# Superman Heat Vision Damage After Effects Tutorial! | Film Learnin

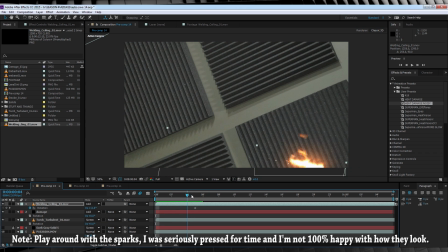4:26 Hit the stopwatch on position and maybe rotation if you feel like it, and just follow along, not necessarily frame by frame, but just making sure it sticks to its position.
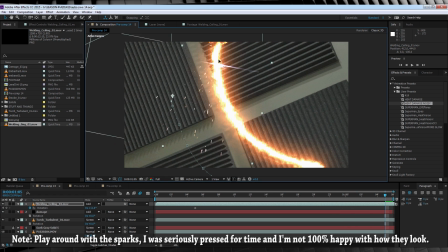4:35 And just keep going until we're all done. The only difference being, this time around, we're not going to use any motion blur, because we want to see those sparks nice and clear.
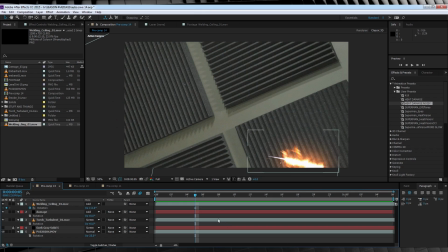4:43 Alrighty, our next step is to add some embers to the shot.
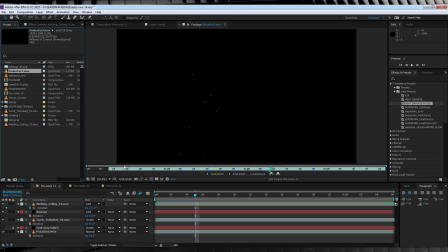4:46 Now gang, these are the exact same embers I used last week for the heat vision effect, so if you have them, just grab them again.
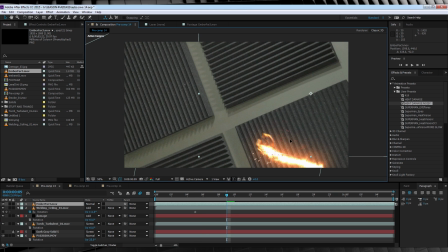4:54 All we're going to do is position them in place sitting around the damage path like so, there we go. And if you, like me, have a curved line, you can just grab the pen tool up here and just mask around the bottom of the line like so. That way we don't have that bottom hard edge exposed and looking weird.
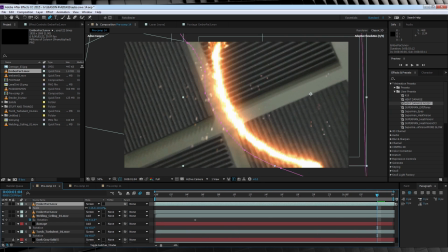5:14 And if you like, you can also duplicate those embers, scale them up, and just jump up to effect and add a quick camera lens blur like so. You may also need to adjust that mask since we scaled it up.
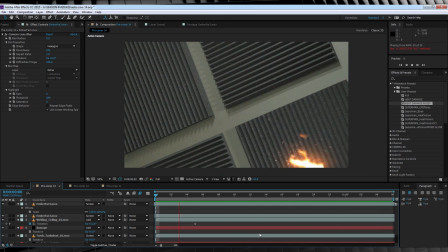5:25 There we go. All this really does is just add a little bit of extra depth. It's up to you whether you do it. I just think it's pretty. If we check out a preview now, it's looking pretty good. But we ain't done.
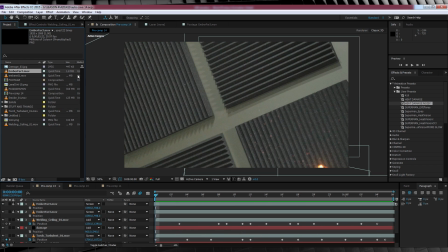5:36 Our next step is adding some scorch marks or burn marks that follow along our damage path. This is also pretty easy. If I head over to the project window, you can see we have a still named damage.
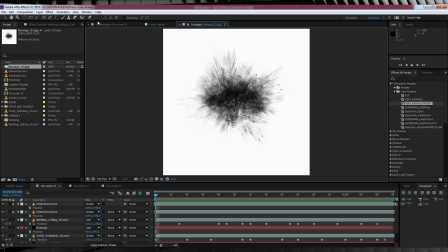5:46 This is also from Action Essentials 2.
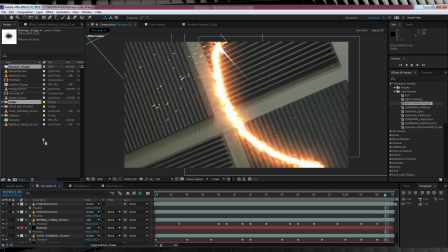5:48 And all we're gonna do is head to the end of the comp, drop that image file all the way down the bottom so it just sits on top of our footage layer, and change the transfer mode to multiply.
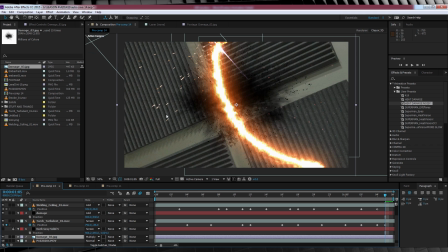5:59 Now for my taste, it looks a little bit harsh, so I'm gonna head up to Effect, Obsolete and add a fast blur, and crank it to say 2, just to soften it just a tad.
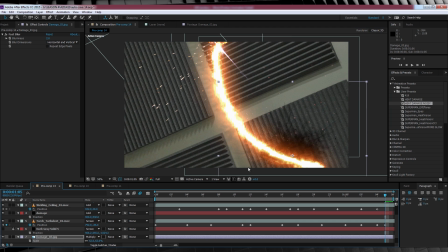6:08 I'm then gonna scale it down and then position it right at the start of our heat trail. From there, I want the burn marks to last the whole damage path. So I'll hit Ctrl D to duplicate it, move it along the damage path, hit R, maybe rotate it slightly,
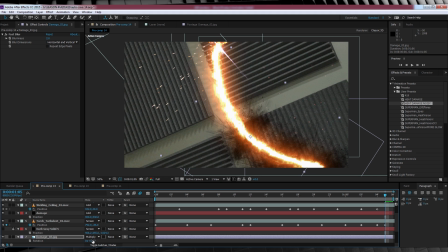6:23 duplicate it again, maybe scale and rotate this one, and just keep duplicating the image file until we reach the end of the damage path. So now, as you can see, we've got our scorch marks, but there's one problem. They're static, and we need them to appear with our heat damage.
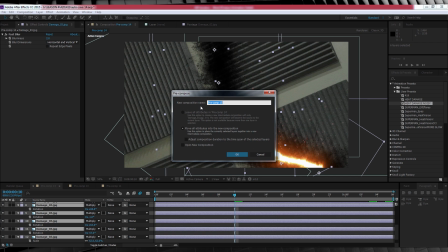6:39 So here's how we do that. Select all the burn images, and then we'll right click and select Precompose, and then we'll change the transfer mode on that one to Multiply.
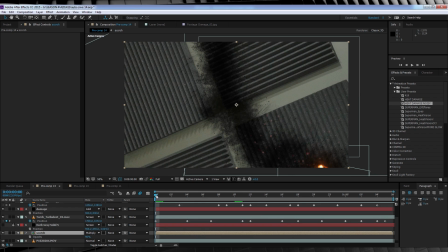6:49 Next, let's head to the start of the comp, and let's head up, grab the pen tool,
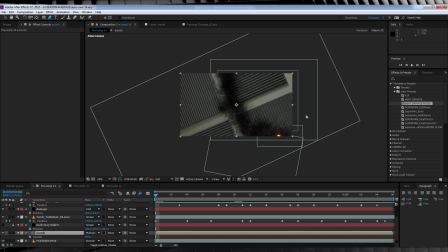6:53 and draw a mask obscuring those scorch marks completely, making sure you have enough points across this edge right here, just like me, because our next step is animating this mask path. To do that, collapse down the mask menu, and let's feather out, say, 100 pixels,
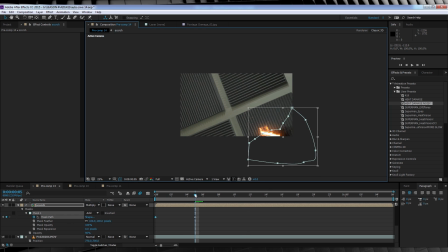7:10 and hit the stopwatch on mask path. We'll then move forward roughly in chunks, adjusting the edge of our mask to marry up with the edge of our damage. You don't have to get too fancy and go frame by frame, but once you're done, it should look like this.
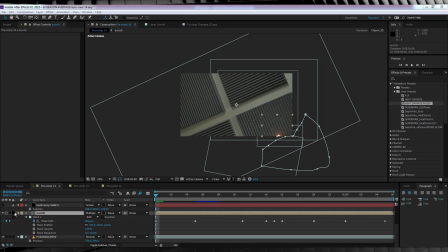7:25 Nice, we are getting there. Let's unlock and turn on our heat vision and drag it back up on top.
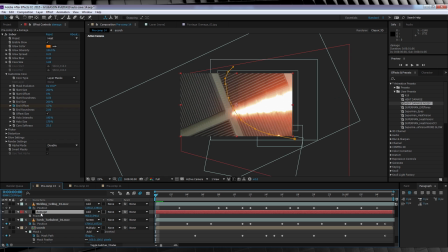7:32 I'm also going to duplicate our damage layer and change the top iteration to screen to give it a little bit more glow, a bit more body.
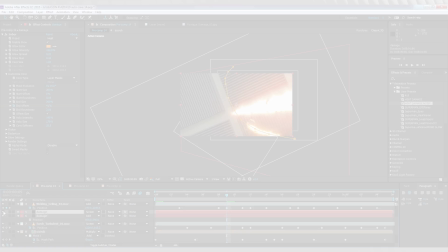7:38 If I turn it on and off, you can see that it looks much better. Now, all we have to do is animate our heat vision to follow the damage path.
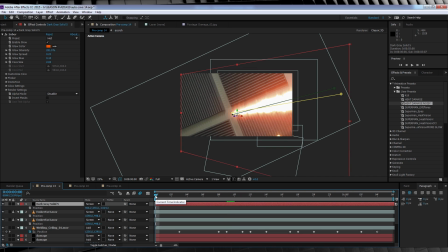7:45 To do that is pretty simple. Just head to the start of the comp if you're not already, collapse the mask path down on our layer, hit the stopwatch on mask path.
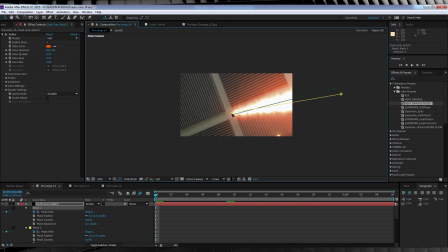7:56 We can then select the endpoint on both masks right here and move them down to the start of our damage path. We'll then move forward, adjusting both endpoints of the heat vision to marry up with the end of our damage.
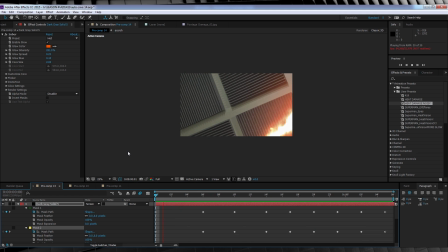8:21 And if you've done it correctly, it should end up looking like this. Now, just like with our damage layer, I'm also gonna duplicate our heat vision layer just to thicken it up a bit. Much better.